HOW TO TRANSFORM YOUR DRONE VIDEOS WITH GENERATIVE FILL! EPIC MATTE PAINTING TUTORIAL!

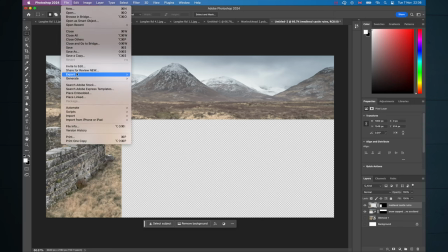(4:01)
That is all artificially generated, and we're going to export that as our matte painting,
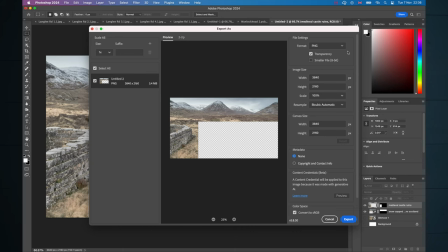(4:06)
a PNG with a transparent layer, so we can then drag that onto the original video footage in our video editing software.
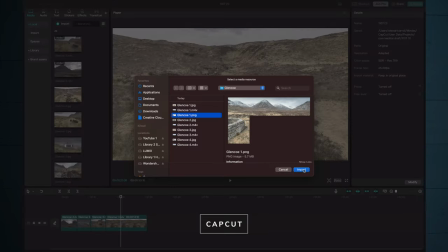(4:13)
Back inside CapCut, go up to import, grab the PNG matte painting we just created,
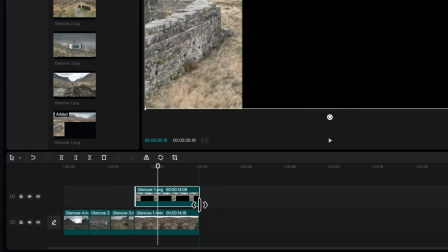(4:18)
pull it down on top of the underlying video clip, resize accordingly, and bingo, look at that.
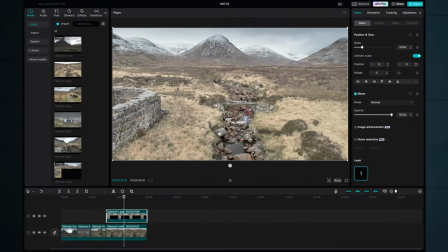(4:25)
Snow-capped Scottish mountains in the background.
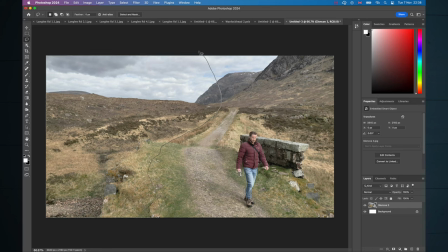(4:31)
Let's transform this into something absolutely epic.
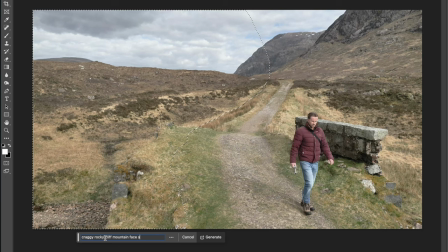(4:34)
Make the selection, type in craggy, rocky cliff mountain face, Scotland, hit generate, look at that.
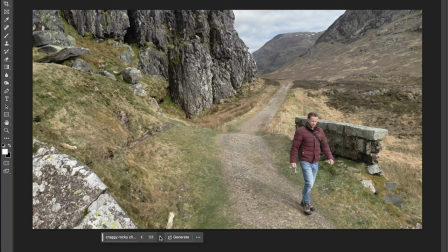(4:41)
So good. Let's cycle through the options we were given. That is amazing as well.
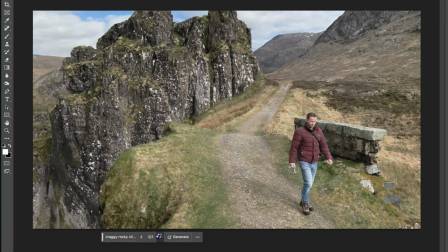(4:48)
That is fantastic as well. There is the matte painting.
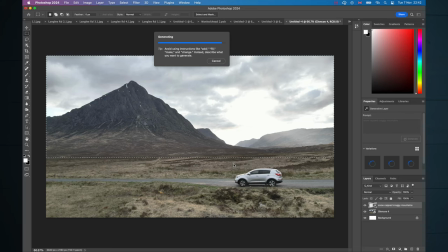(4:55)
Same again with this shot, folks, although I've got another trick to show you in a second.
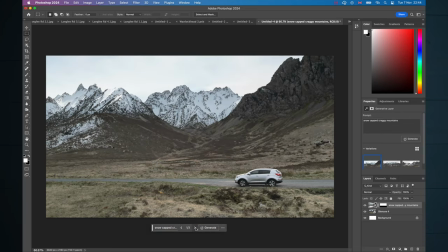(4:59)
No big deal, we'll just chuck in some absolutely incredible mountain scenery here. And now I think we will expand the frame. So we've picked the first option.
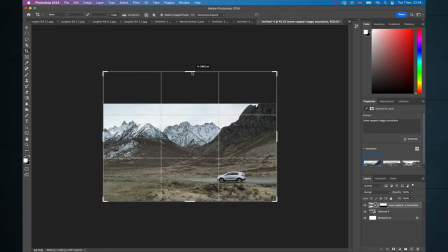(5:09)
Zoom out on this to give a little bit more space for your canvas. Hit C for the crop tool, expand the frame.
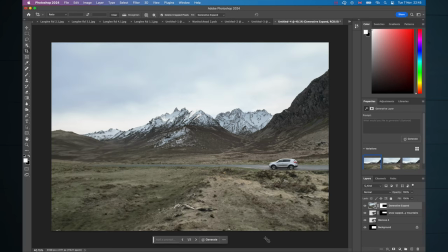(5:15)
Now you don't even need to type anything into the dialog box. Just hit generate and boom, new massive frame.
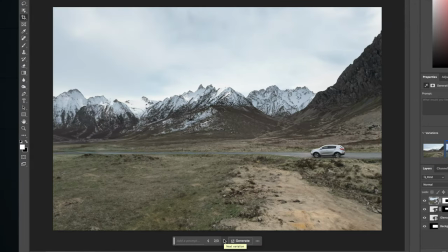(5:22)
We'll cycle through the options. Option two looks amazing. Option three, oh my word.
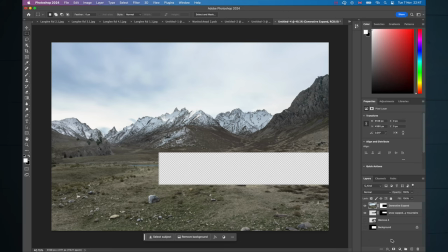(5:30)
Switch off the background and pretty much the entire image was artificially generated.
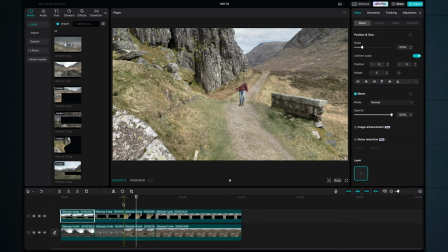(5:34)
Back inside CapCut with all our matte paintings imported, and there's a little pitfall you need to be aware of.
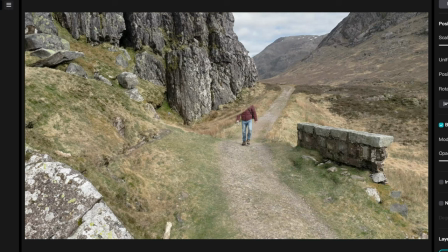(5:39)
Do not create new pixels in the area where you are going to be moving. You'll chop your head off.
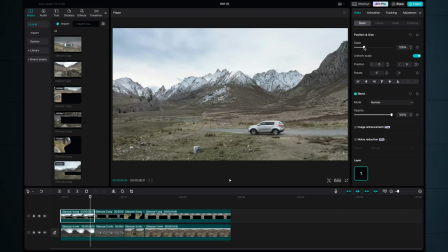(5:48)
As for the matte painting you created with Generative Expand, you're going to have to make some position and scale adjustments to blend the matte painting with the underlying video footage, but it's all pretty straightforward.
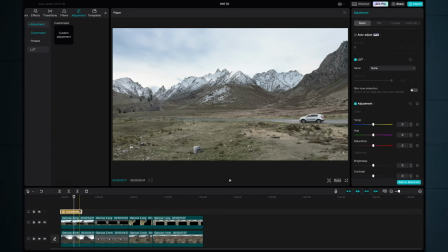(6:03)
Let's tie everything together with some color grading and some effects. Now, CapCut is really quite powerful.
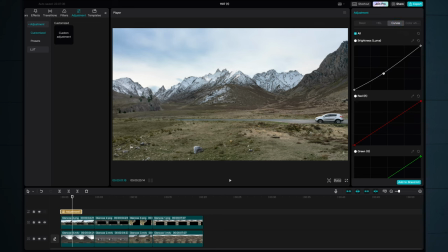(6:09)
Here I've dragged an adjustment layer down on top of the matte painting and the underlying footage so I can hit both clips at once with the color corrections and grades that I'm making here.
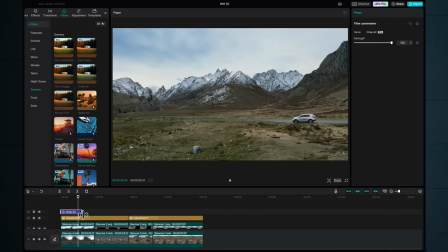(6:20)
With that done, we can drag a color preset down, or filter as it's called here.
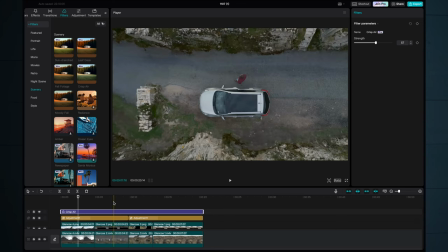(6:25)
And again, we'll do it as an adjustment layer type approach because we've balanced the colors of all the clips, which means we can do this one size fits all approach to color grading.
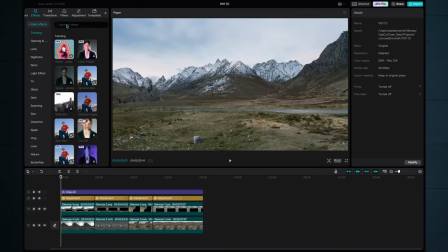(6:33)
It's very time saving. Now, video footage has grain or digital noise in it. Still images do not. So up in the effects panel, let's search for noise and we'll drag a layer down again across all four clips. Don't want to set it too high, but that's going to create a little bit of grain,
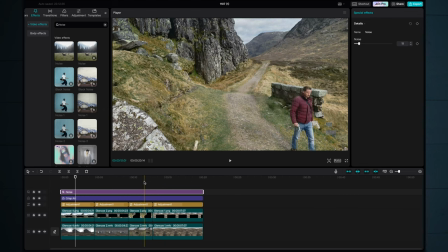(6:49)
which is going to help blend the still image of the matte painting with the underlying video footage.
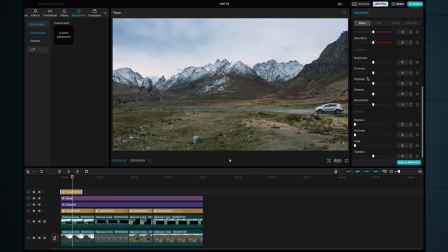(6:55)
With another adjustment layer added, let's add a vignette. This darkens the periphery of the frame, adds a little bit of center focus to all the images, and again, I think it just helps tie everything together.
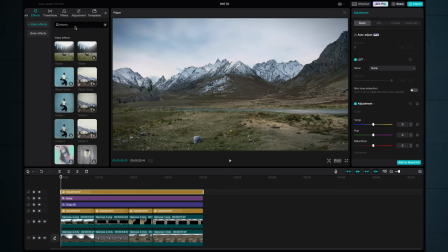(7:06)
Back up in effects, let's look for the letterbox, film strip, or movie as it's called here.
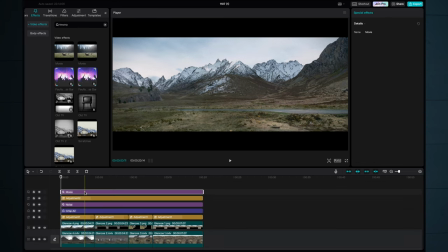(7:12)
That's cool, we'll drag that down. Again, using the adjustment layer technique, drag it across all the clips, job done. Digital camera moves can really help sell this effect. So select the matte painting and the underlying video clip, right click, create a compound clip.
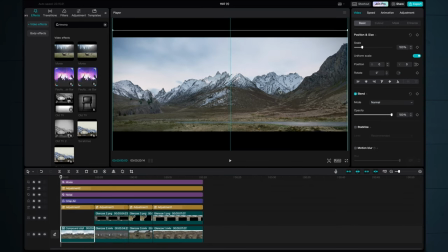(7:27)
Then we can use the position and scale tools with some keyframing to move that frame.
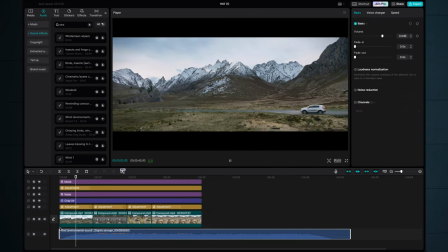(7:35)
Nice, digital tilt down. Let's add some music and sound effects to proceedings.
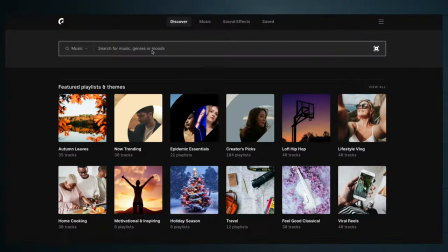(7:42)
We've got a little bit here inside CapCut, but if you can't find everything you're looking for, definitely go over to Epidemic Sound.
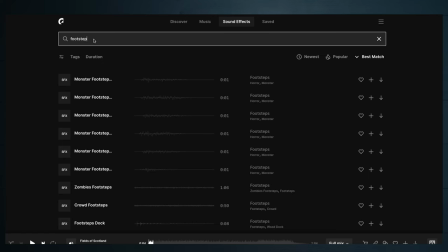(7:47)
That's where we get all our music and sound effects. Straight away, I was able to find a whole bunch of Scottish music and some footsteps on gravel.
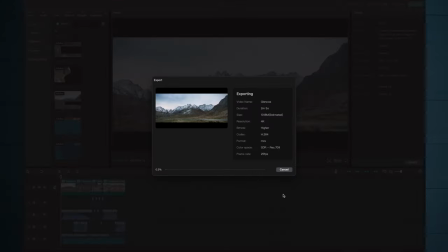(7:54)
Export, and let's check out the end results.